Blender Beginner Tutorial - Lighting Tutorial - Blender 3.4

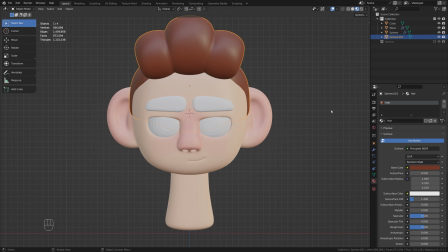0s
So in the last episode, we jumped into some materials and we took a look at some of the new painting functionality in Blender's sculpt mode.
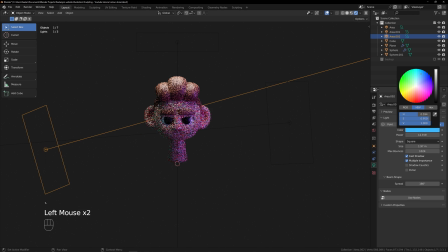7s
Today now we're going to be jumping into rendered view and I'm going to show you how you can add some cool lights to your scene to make it look a little bit more dynamic.
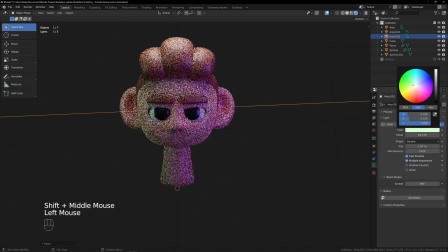13s
But as always, my name is Keelan and let's get into it.
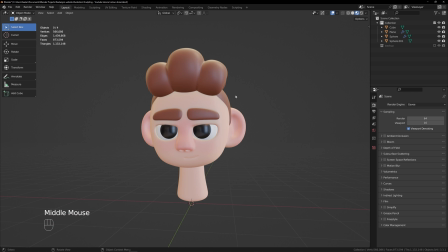20s
Hey, welcome back everybody. Hope everybody's keen and ready to jump in and do some lighting with me today. This one should be nice and short and sweet, so hopefully you can sit down and get this one done in about 10 minutes.
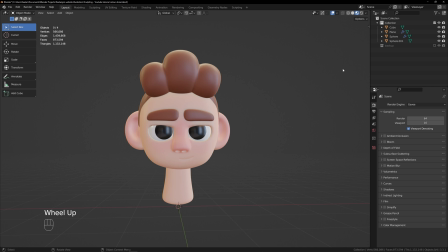31s
But the first thing we need to do then is to jump into our rendered view here, which is going to let us see what's going on with the actual lighting in our scene, because when you are in material preview here, essentially you are just working with some built-in HDRIs,
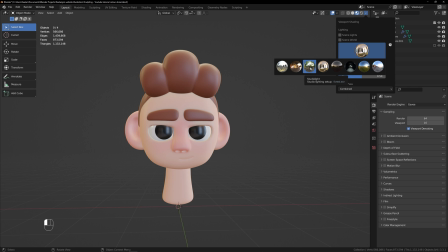45s
and this is not an indicator of what your scene is actually going to look like in your final renders. So for that, come up to here and we're going to jump into rendered view.
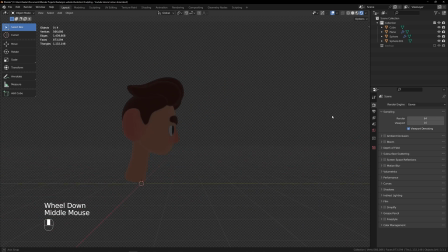55s
And as you can see, our world on the initial is pretty dark and boring. So let's firstly talk about how we can add lights into this scene. Okay, so to add some basic lighting in Blender, all I need to do is come up to Add or Shift A,
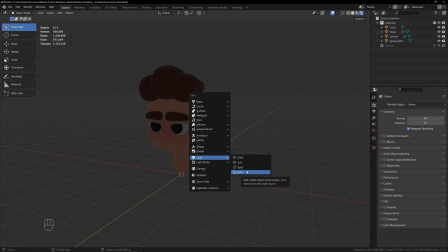71s
and we're going to go into the light menu here, and I like to start with a basic 3-point lighting setup just to get a basic idea of what it is I want to do with my guy here. So let's start with a nice area light, and initially I want to move this up above him. So G to move, Z to lock this to the Z axis,
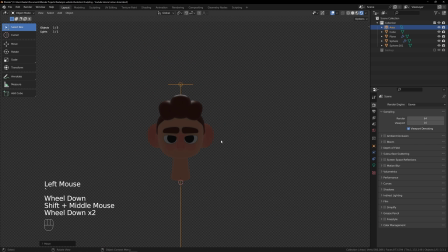89s
and then in front view, just to get a better view of what's going on here, can bring this up. And then we can scale this up with S. So you've got a couple of options when it comes to your lighting. Obviously, there's a lot we could go into, but for the most part, you're just going to be playing around with your power, which is going to increase your brightness.
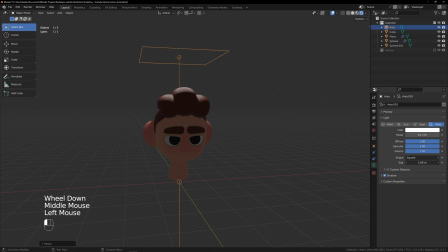107s
And then you can also adjust your scale, which will generally soften up the shadows and the lighting in areas. Right now, the lighting still isn't looking too good, but when it comes to lighting, personally, I tend to use the Cycles render engine. So you're inside our render properties here, we can switch over to this.
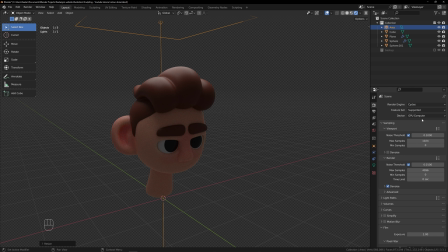127s
And this is going to be a bit slower depending on your system. But if you can, make sure that you are using your GPU for this. And as you can see already, this is just going to use more of a real world calculation to start giving us a nicer lighting appearance. In this case, I want to increase the brightness.
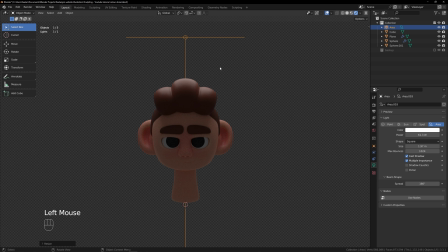145s
And you can either do that inside your object data properties here, or I like to right click, select this adjust power option, and then dragging my cursor left and right will let me nicely adjust the power of this top light. Now, in this case, this is directly over the top of him, and we're not getting any light at all on my character's face.
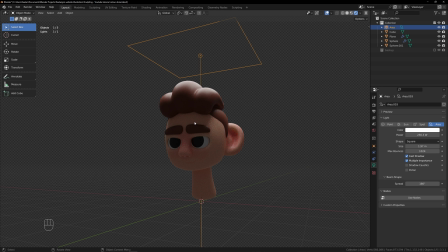164s
So when I'm adding lights to my scene, I like to highlight those areas where there's lots of detail to really help capture the shadows and definition in these areas. So in this case, perhaps what I'll want to do is to jump into side view,
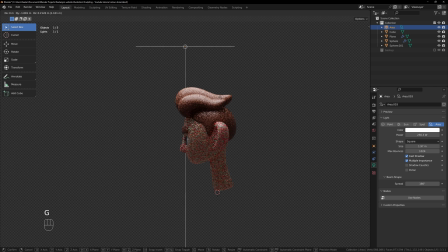178s
and I'm just gonna move my light forward a little bit and perhaps tilt it back slightly by pressing R to rotate you. Just so that then from the front, you can see we're starting to get a bit more illumination on the brows.
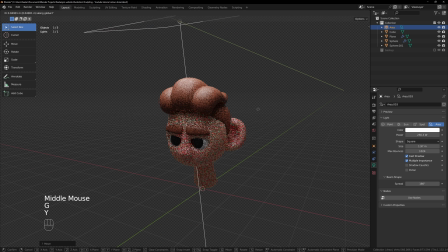192s
And perhaps it's worth moving it forward a bit more with G and Y. Just so this front section gets a nice bit of a glow.
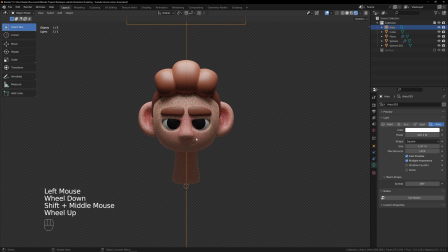201s
And I'm increasing the light once again. Cool, I like that. So now we're getting this nice shadow on the nose, the brows, and you've seen a lot more definition. But what you generally do when you're doing a 3-point lighting setup, you want to get your nice backlight or your top light, and then we can duplicate this off to one side,
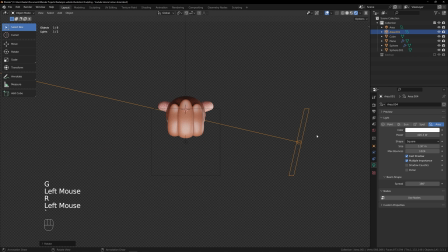217s
and then rotate it so it's facing it more directly. And then top view, we can get an idea of the general direction here, back into front view. And this, whoops, undo there, my bad, hit that. And then this one is generally your key light is the general terminology.
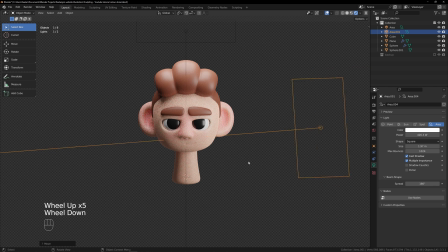234s
And the idea is that this is your like main luminance for the one side of your character or your subject in general.
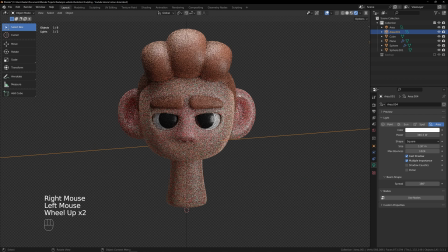240s
But you don't want to overdo it so that you're blowing it out and losing a lot of detail. But I think something like that will do for the purposes of this tutorial.